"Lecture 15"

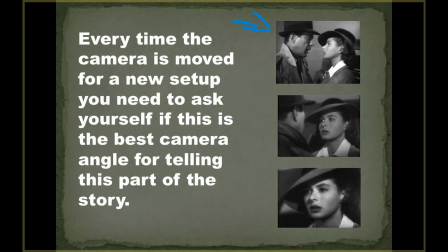And you could have the entire scene all in one take, all in one shot of the two of them talking, and all the information would get across. Your audience would hear them talking, and it could just be in one shot. However, that wouldn't be nearly as compelling, because what's happening in here is that we have our two shot giving information.
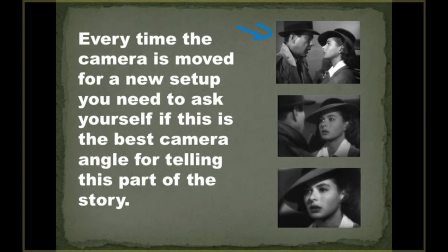He's saying, "You need to leave me." As she begins to realize that he's right, that she has to go away and forget about him, she now has much more of the screen time. Before, it was 50-50. They cared as much. Now she's about two-thirds of the screen in the second shot.
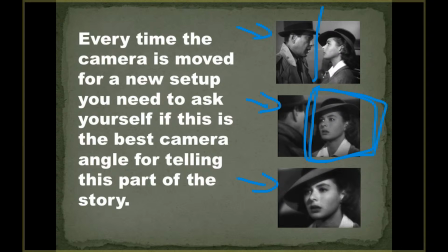And finally, in the last shot, when she realizes that he's correct, she takes up the entire screen. So these are three different setups. These are three setups, and each of them was a choice.
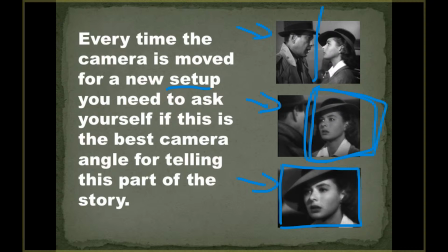Each of them took time to set up. Each of them, you're probably looking at about a half hour to an hour's worth of work each time. That's not counting the camera rolling. So that's a lot of time to put in for 3 different shots that you could have gotten just in your 2 shot here.
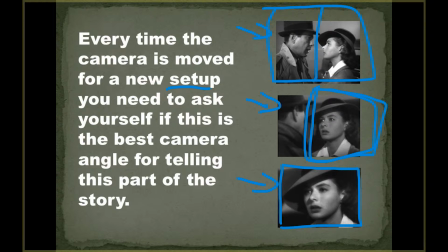But the director felt it was important because you go from them as an item, her realizing they need to go, and then ultimately she is alone. She's leaving him for good. So she's by herself in the frame. Now these are, you may say to yourself, well, that's too much.
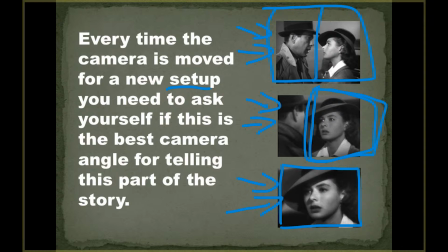Why, are we reading too much into it? No, you're not. These are all definite choices by the director because these are all subtle psychological manipulations of an audience to help them go on the journey the character is going with.
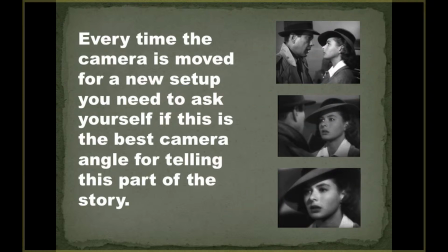Because in this first frame, let me clear off these frames here. In this first frame, she doesn't know he's saying you have to leave. So she, in her mind, sees the 2 of them as being equal, being together. He says, no, you have to go away. She's realizing.
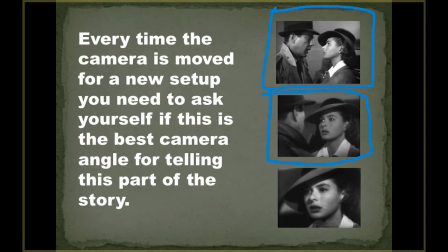She's slowly coming under the realization that, yes, this is a reality. And then, boom, this is a reality. She realizes, yes, he's right, and I'm going to be not with him anymore. So these all take us on a journey that the actor is going through.
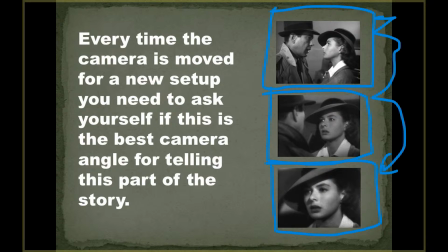So these are all setups, these are all choices, and these are all decisions that the director must make.
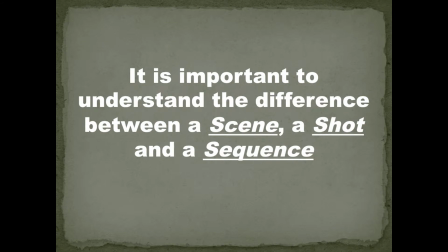All right, now, as you're figuring out your coverage, you'll talk about coverage in terms of scenes, shots, and sequences. And it's important to know the difference between them.
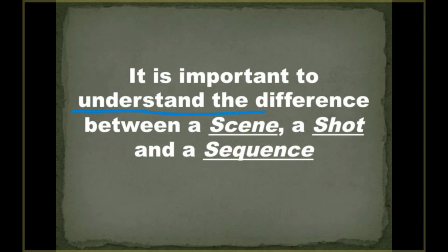All right, so you must know understand the difference between scenes, shots, and sequences.
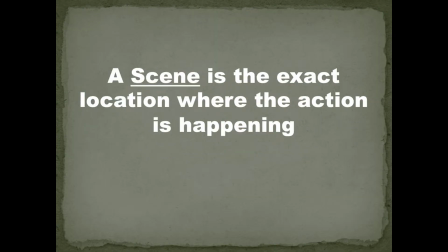So what are the differences? A scene is the exact location,
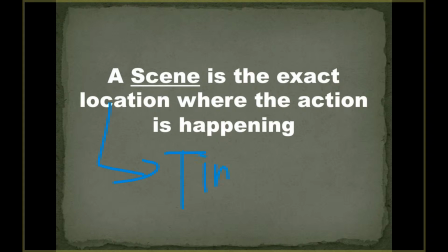and I would also add time where the action is happening. So a scene is the exact location and time where the action is happening. All right, a scene is an isolated moment within the story.
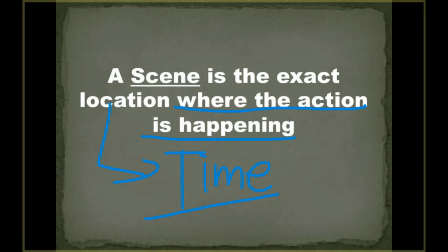All right, it's just a moment. When we're talking about a scene, we're talking about a moment. And I'll give some examples here in a few minutes. But when you're thinking of a scene, another way to look at it is a scene is a moment.
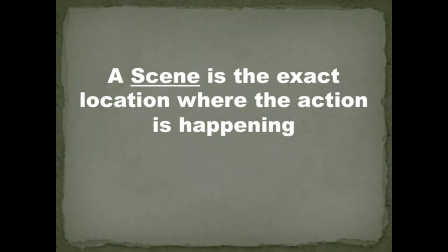It is a moment at a place and time within the story. A shot, on the other hand,
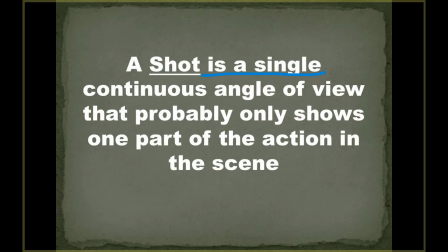is a single continuous angle of view that probably only shows one part of the action in the scene. Now, probably, as we'll see in a minute,
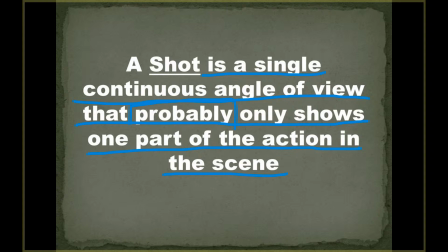is an important part here because you probably are only seeing one part of the scene. There are exceptions to everything I'm going to be telling you. Practically everything I'll be showing you, there are exceptions, but these are generalities.